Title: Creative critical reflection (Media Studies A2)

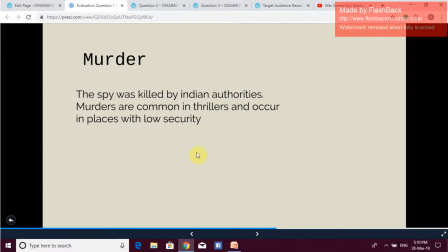So, in, to put it in all summary, I'd say that my
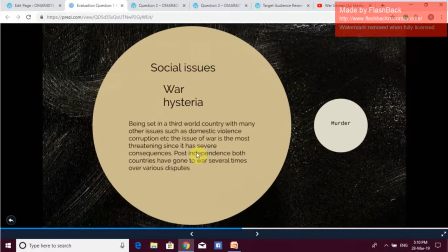production did make use of the conventions of the typical action spy thriller,
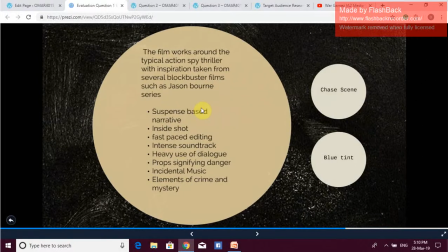and also I've highlighted the conventions which were evident in my short film and also the narrative. So the film basically works around the typical action spy thriller with inspiration taken from
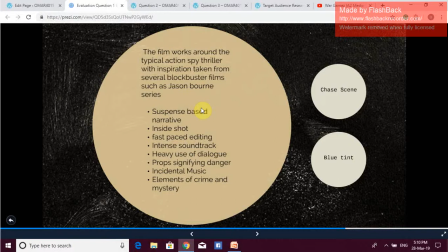several blockbuster films such as the Jason Bourne series. So these are the codes listed. There's the suspense-based narrative. There's inside shots which reveal some sort of information to the character.
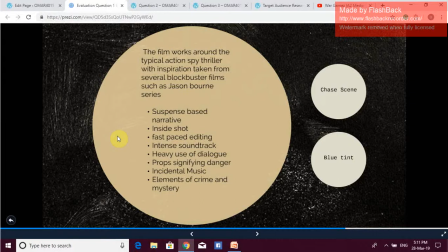There is fast-paced editing in some of the shots of the film. There is use of intense soundtrack. There is heavy use of dialogue. There are props signifying danger.
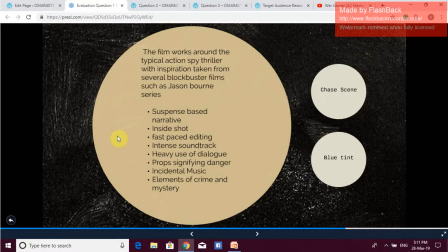There is incidental music, and also we get to see elements of crime and mystery.
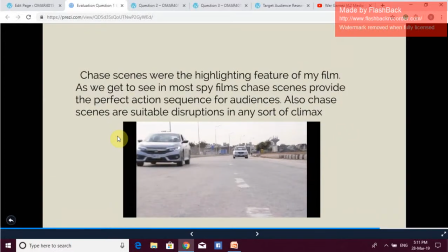And also there's the chase scene. So the car chase scene were the highlighting feature of my film. As we get to see in most spy films, chase scenes provide the perfect action sequence for audiences. Also, chase scenes are suitable disruptions in any sort of climax.
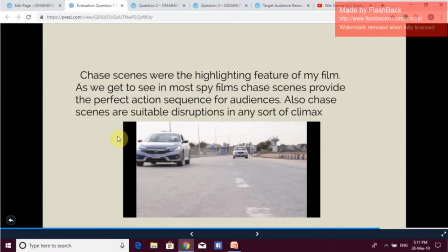And basically, the type of audience which we're trying to reach,
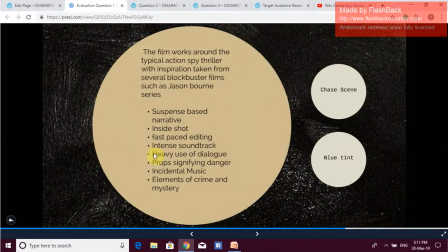I believe that these things do tend to make an impact in the narrative. So we basically try to follow the conventions of the short of the type of genre for our short film,
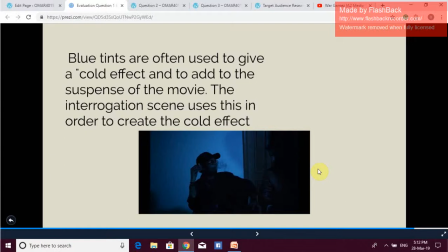and also uh, probably the last convention would be that tints are often used to give a cold effect and to add to the suspense of the movie. The interrogation scene uses this in order to create the cold effect.
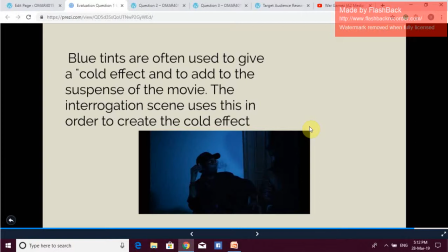This inspiration for the blue tint was taken from a lot of blockbuster thriller films. There's the Jason Bourne series, there's Deception, there's the rest of the all of these films. They have a similar sort of basically
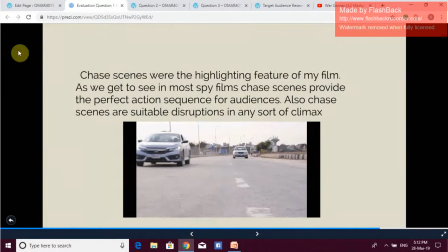similar sort of conventions that they use in these spy thriller films.
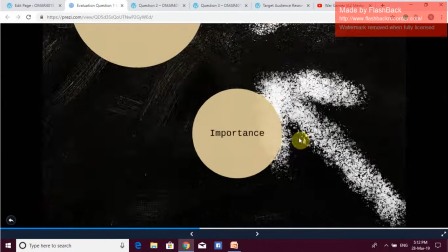So lastly, for this question, we will move on to the importance of, of these codes and conventions.
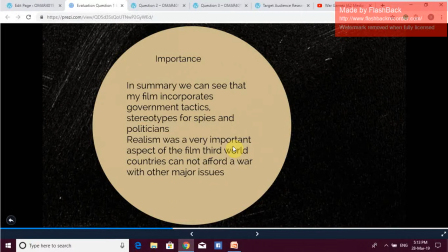In summary, we can see that my film incorporates government tactics, stereotypes for spies and politicians. Realism was a very important aspect of the film. Third world countries cannot afford a war with other major issues.
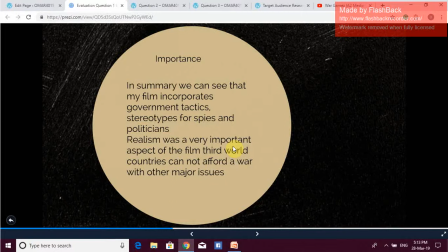So we tend to see that how the the basic issue of war is being exaggerated a lot. So this doesn't lead to a good ending. Obviously, it definitely leads to something much worse.
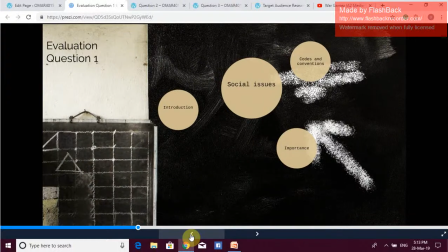And to just put it in perspective, both of these countries cannot afford a war in the current situation that they are in. So moving on to question number two.
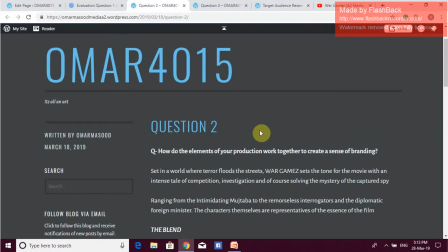So question number two: how do the elements of your production work together to create a sense of branding? So we try to make our product as distinct as possible by giving it a very original feel. Obviously, inspiration was a part of it, but
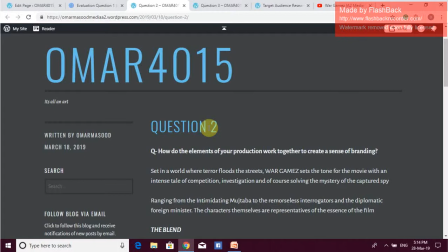I tried to pitch the story in a way that it seems really, really original. So, set in a world where terror floods the streets, War Game sets the tone for the movie with an intense tale of competition,
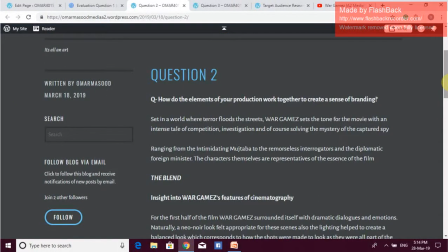investigation, and of course, solving the mystery of the captured spy.